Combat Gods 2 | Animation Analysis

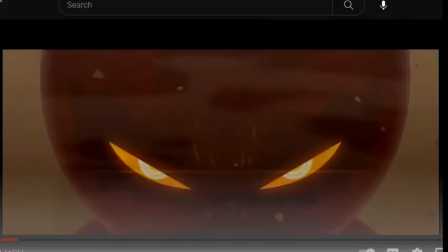Sorry about that.
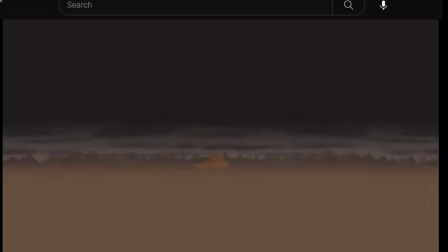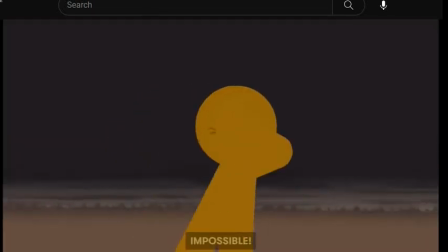Possible.
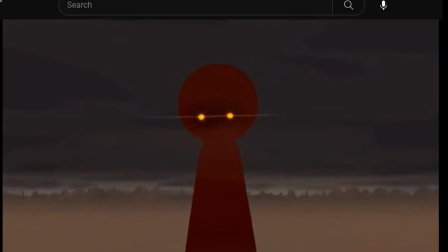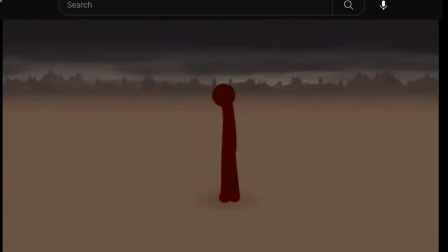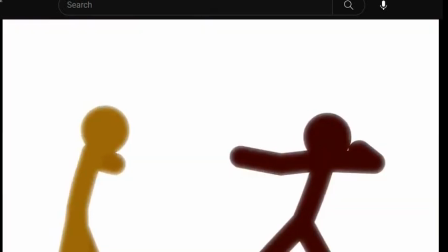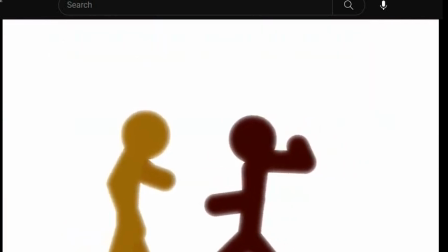Man.
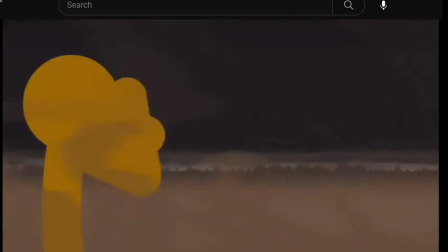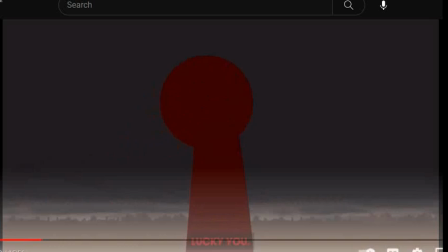Lucky you.
All right, so we're gonna talk about this real quick.
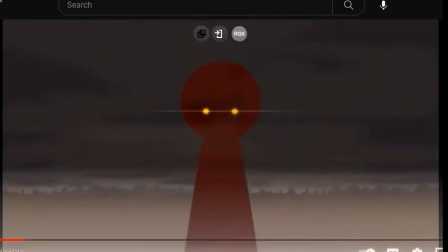So one of the first things that I think make this style of animation so effective,
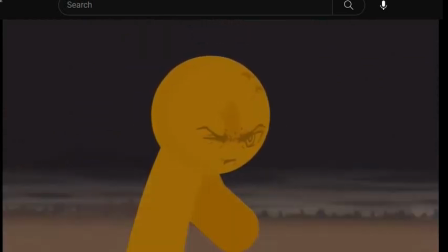well, the first thing I would say is this feeling of weight.
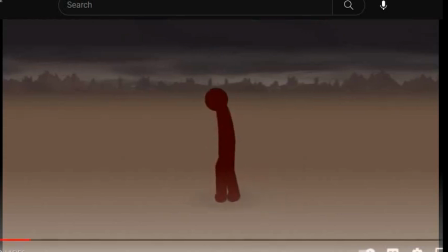Like, between the sound effects, even him just, like, crouching down here, like, it feels heavy.
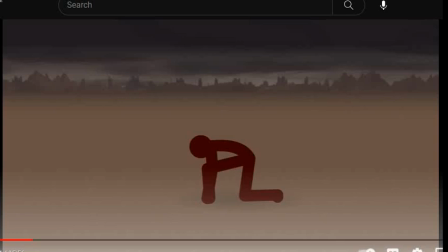I think, like, having your character, like, have that sense of weight is actually really, ends up being really important towards, like, contrasting it with the speed they're going. It really helps impacts, like, come through, and we'll see that more later.
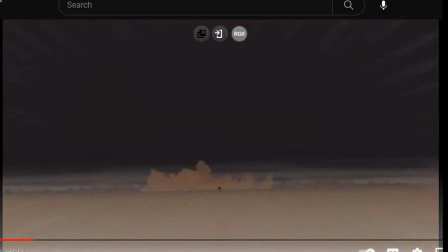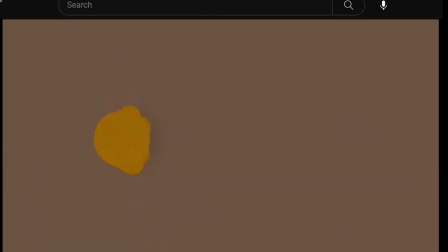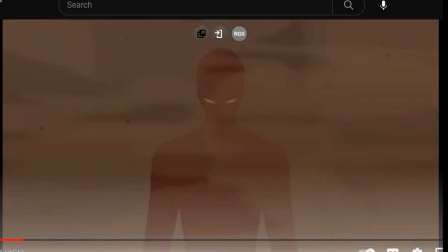Another thing about this that makes this so effective is, in addition to it feeling weighty,
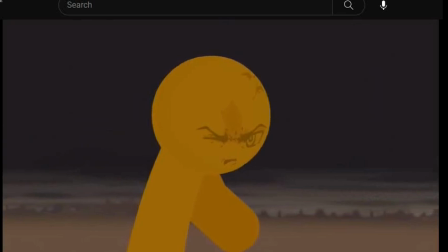Jhanzou is basically a master of, like, building the anticipation in order for a release of energy.
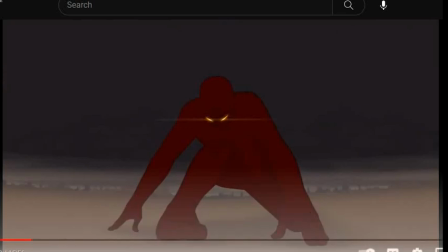And so, like, even though he hasn't moved technically, this new shot of him on the ground is building anticipation.
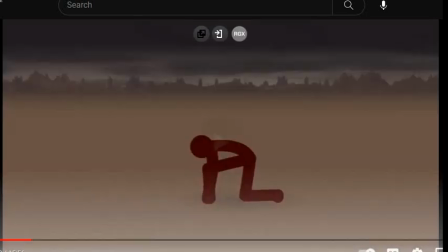Just because of, like, how engaging this is. And so we feel the anticipation, and then goes and it pays off.
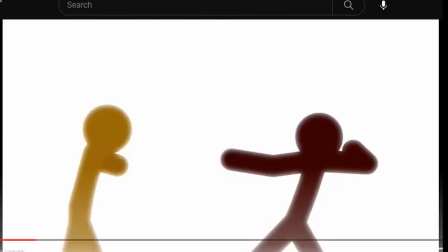One thing that's really important is when you have characters moving this fast, as we'll see, Jhanzou incorporates a lot of slow motion, which I find to be like extremely important for allowing the audience to keep up.
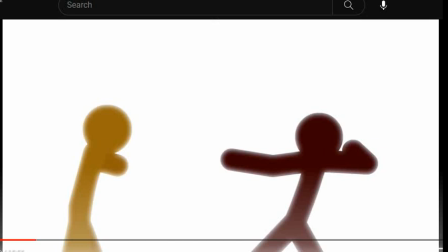And the anticipation also works towards that goal. So I'll point this out more as we go on.
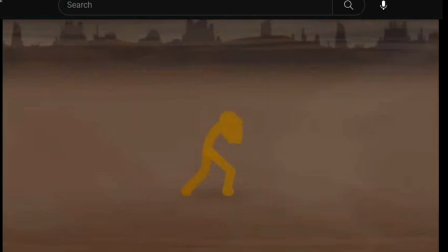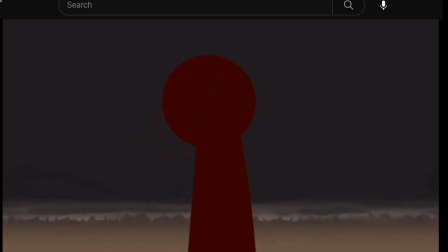Lucky you. You would have lost your head.
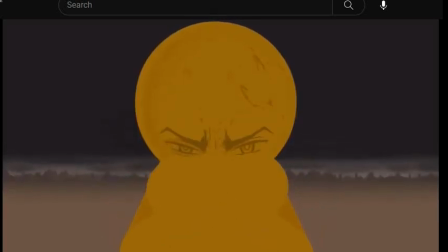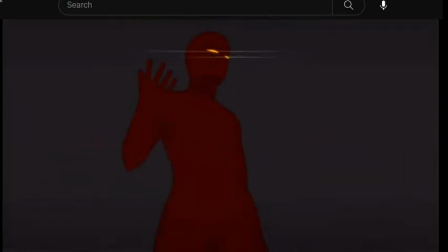Next time, you won't be so lucky.
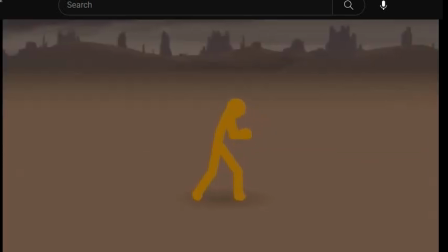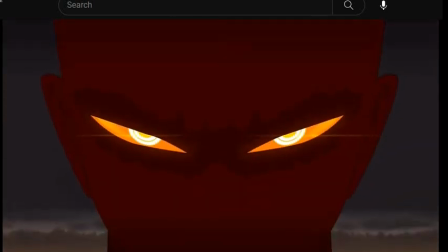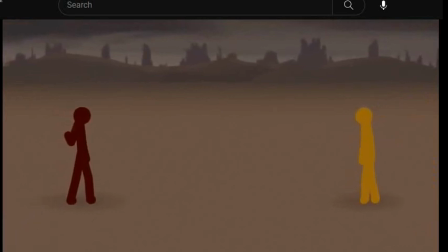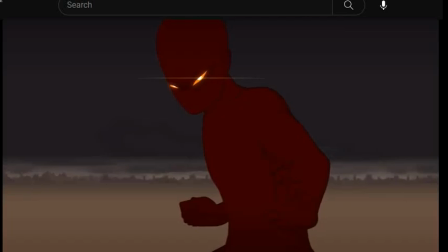Calm.
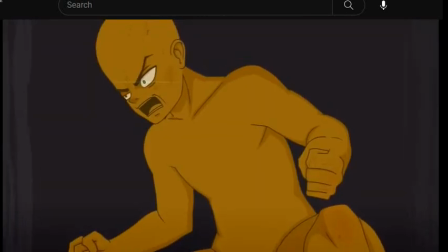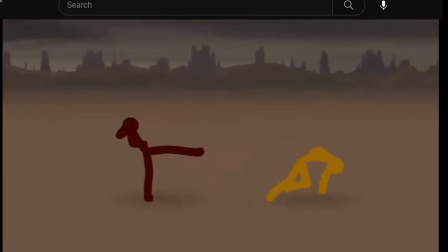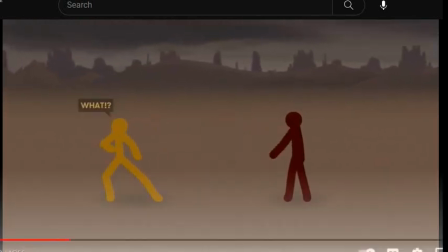Okay, so this whole sequence, I think one of the things that allows this to just like really feel so satisfying to watch,
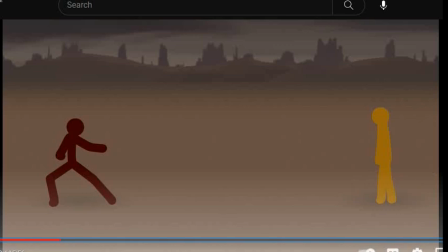like the stage has been set essentially. We have our fight, we have our characters, we know why they're fighting.